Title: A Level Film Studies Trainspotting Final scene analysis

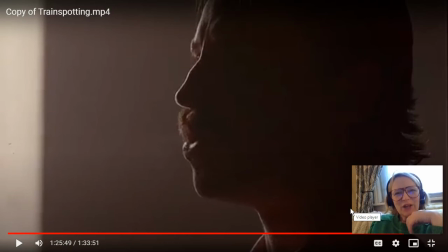0s
Hello, muffins. This is your analysis video for that final scene in Trainspotting. So, just get myself comfy. Right. So let me talk you through this final scene.
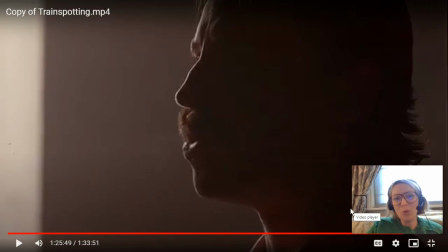15s
I'm going to pick out. Remember, these videos are just a few ideas. It's not all of them. It's just some key points. And if you try and listen to the way that I'm talking about things and try and use some of that vocabulary for your own analysis.
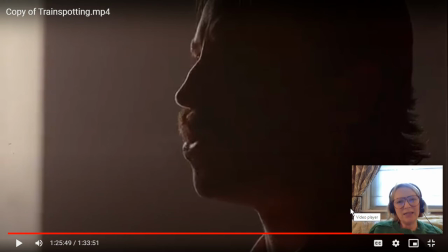33s
So what we're looking at here is we're looking at narrative and ideology as part of our A-level study here. With narrative, it's the opening and closing scenes are always really good. So if you have a narrative question,
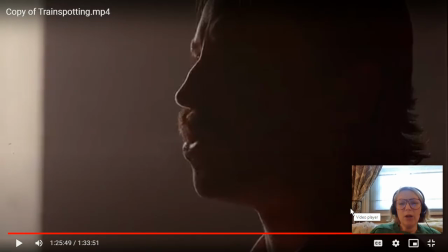47s
the opening scene is always full of meaning when the director is world building and putting together their kind of like the verisimilitude of their worlds. We are getting recognition, alignment, and allegiance. As recognition and alignment went too far there.
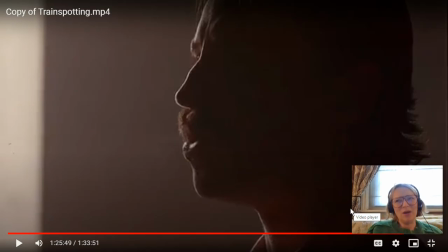63s
It's not really until these final scenes that the audience are required to sort of like make moral judgments and final decisions about characters. I always think that it's okay to use spectatorship language, even if the question's not really asking for it. It just shows another level of understanding and ability.
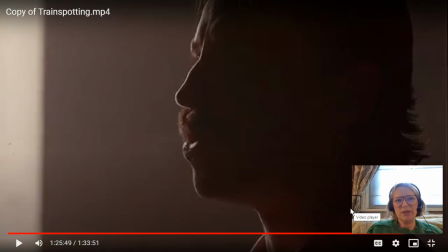83s
And I think it's great to use all the tools in your arsenal when doing an analysis. Throw everything you got at it. So the final scenes are really good for questions about narrative and ideology, because this is the director's final message.
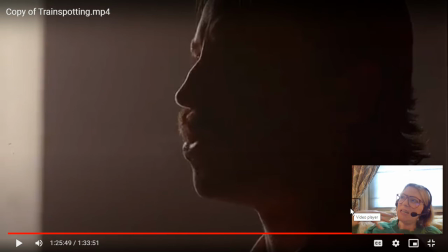100s
This is what the director wants the audience to leave the cinema thinking and feeling about. So final shots are always really good. If you get stuck, what is the director chosen for the final image of their film, or the opening shots conversely as well?
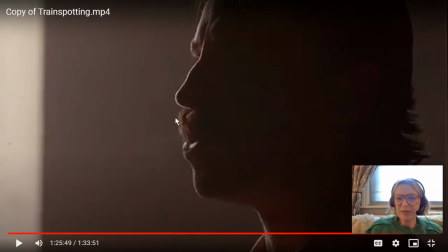115s
Always really, really good for analysis. So let's have a little look at Danny Boyle's Trainspotting.
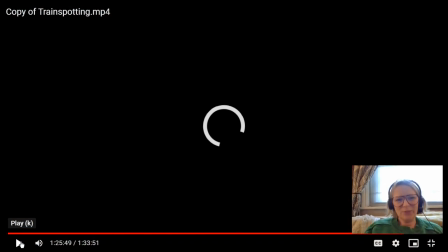123s
Of course, it's going to beach ball like that.
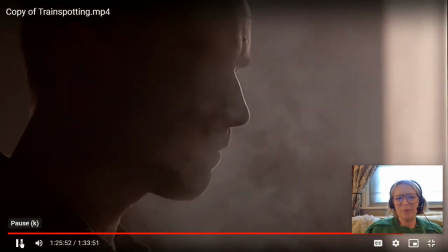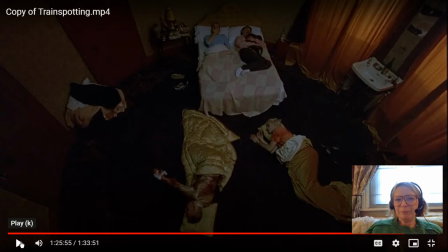134s
Pause. We have a sound bridge here, moving from scene to scene, and I think it's Born Slippy is the soundtrack, and we're going to talk more about that later.
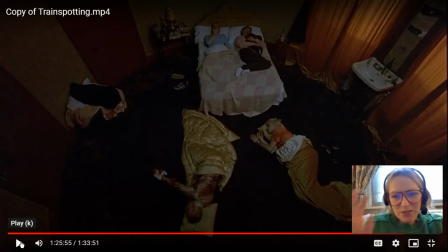147s
But that moment where Begbie blows the smoke into Benton's face, it's a real power play, isn't it? And for me, I think that that's the moment where Renton makes up his mind.
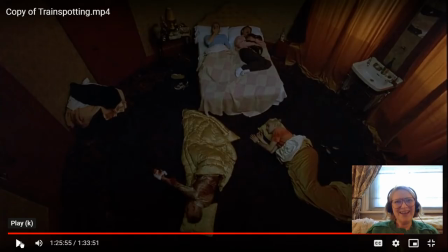162s
So our opening scene our closing scene, sorry, sort of starts with this really high angle shot looking down on them. This is a shot of judgment, looking down on the characters. But also it reminds me of kind of like a CCTV kind of angle.
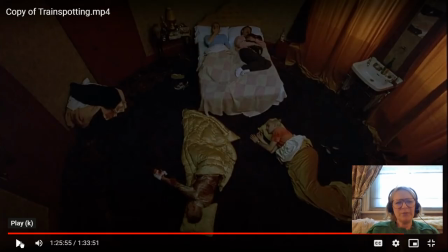182s
Looking at this really unusual room, this round room, sort of symbolizing like the circular nature of the narrative. We're going to return to some of the key visuals and audio cues that we've heard from the beginning in this final sequence.
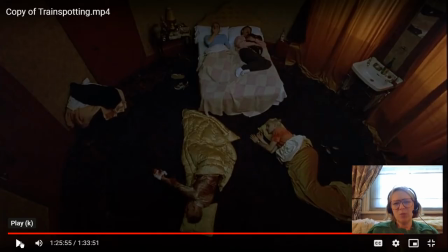198s
And we've got a repeat of these sickly sweet colours that we get all the way through, the pale pinks and the pale yellows. Sort of like representing the themes of addiction that we have all the way through.
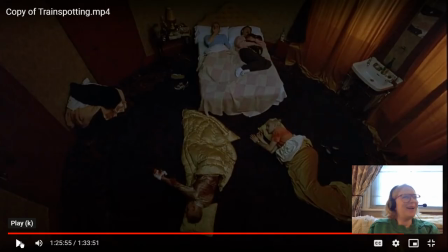217s
Now, oh sorry, I think you can probably hear the traffic. My house is right on by a road, so sorry if you hear the traffic going past. Hopefully the microphone cancels some of it out.
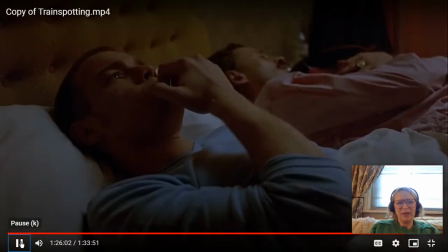233s
Okay. Going to get a nice profile shot here of Renton. He's now in this pale blue top. It's a very clean and cleansing colour.